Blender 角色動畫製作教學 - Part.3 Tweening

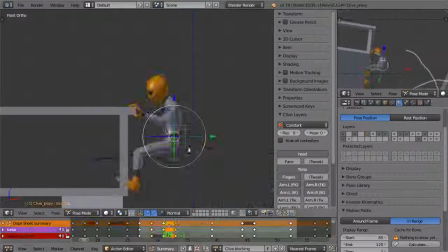1224s
And it's at this pass of the blocking that I'm really paying attention to, making sure particularly the feet, which are IK for most of this shot, really they have to move in nice smooth arcs,
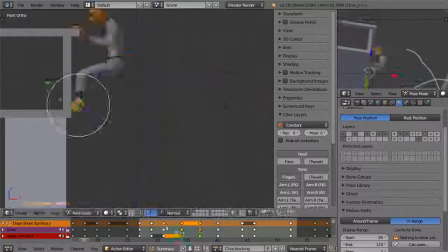1234s
otherwise it sort of starts looking unnatural. And I certainly don't want hands popping around all over the place as well.
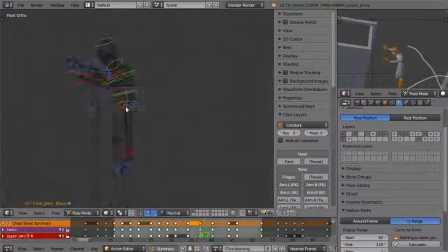1241s
They have to move in a nice arc, otherwise the audience can't really make out what's going on.
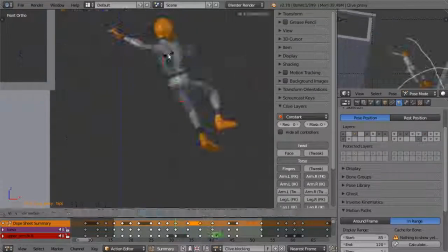1246s
So yeah, I'm working through this, making sure that the launch off from the fire escape works into that twist around.
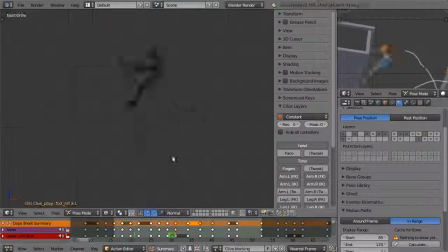1254s
It's actually a bit of a complicated maneuver, so I had to define quite a few in-betweens.
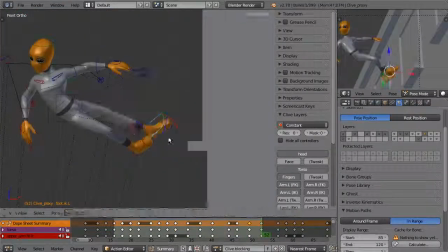1259s
You can see now I'm actually almost every second frame has a pose now.
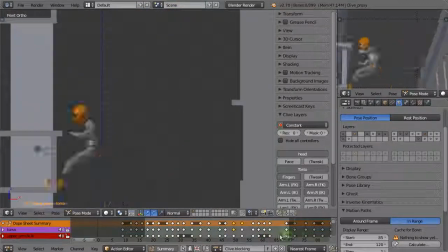1265s
Now, not everyone favours this approach. Some animators would have actually already gone into splining by now, but this is just how I like to work.
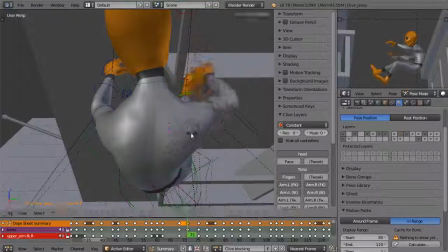1272s
So I end up with a fairly complicated blocking pass, but
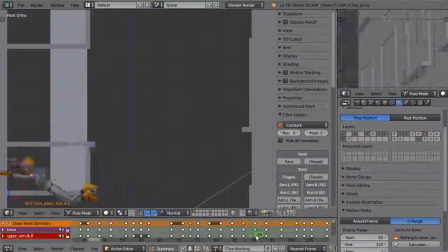1279s
it's good by the time you switch on the splines to have a lot of things worked out, and so that you can almost just do a small,
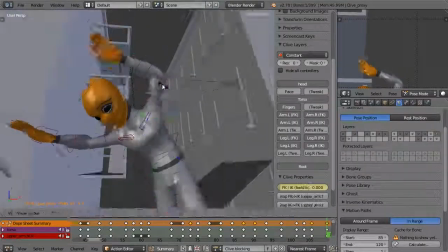1285s
like very fast polish pass by the time you go into Bezier splines, because you've already worked out most of your action.
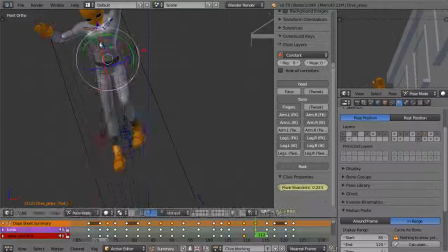1291s
And actually in stop motion animation and also in 2D, they quite often work in what's called twos.
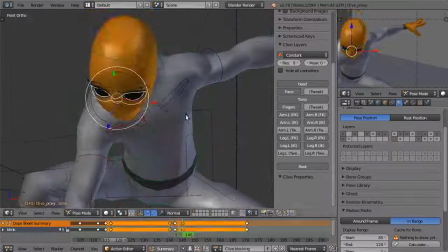1300s
So pretty much only having a change of pose every second frame as a way of, being efficient.
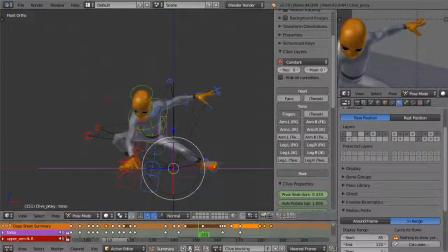1307s
So that's almost the stage I get to by the end of my blocking. But yeah, we're just about there.
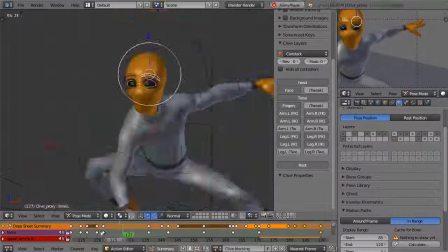1313s
I think we'll just have a quick review of how it looks, and then we can proceed into this spline and polish pass.
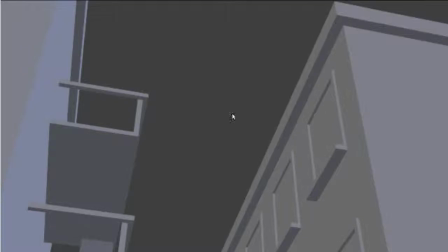1320s
So I've rendered out a preview with the high-res model, so let's have a quick review of the blocking pass.
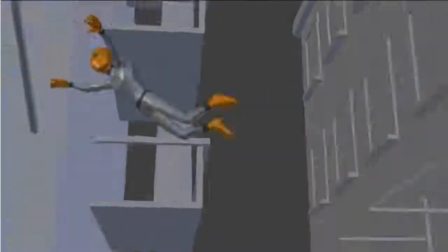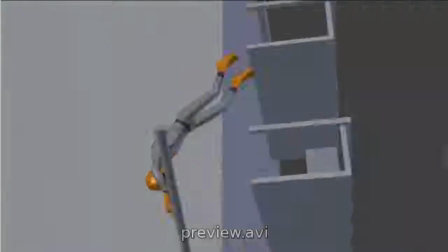1335s
So you can see it's really a lot more detailed now, and I've figured out a lot of the issues to do with momentum and weight,
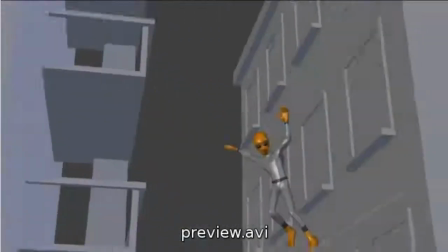1342s
and all of the extremities have nice arcs of motion so you can really follow what they're doing.
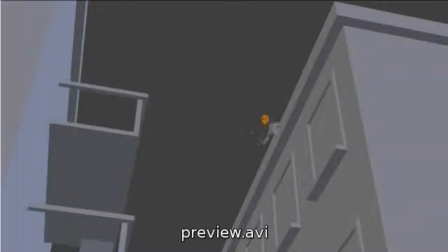1348s
And it actually almost has a stop motion feel to it, because of, as I said,
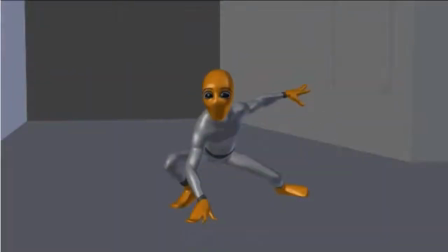1353s
in stop motion they tend to animate on twos, so it already has that sort of feeling to it.
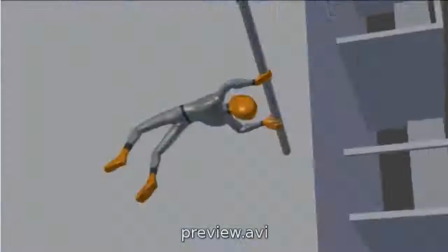1358s
But now we're ready to proceed out of the blocking pass and turn on the splines and start polishing this up and finishing it.
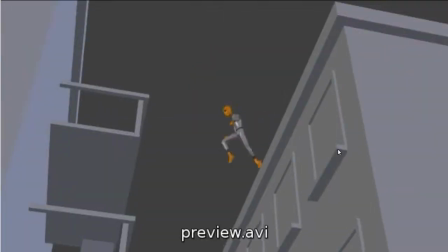1366s
So that's the end of second pass blocking.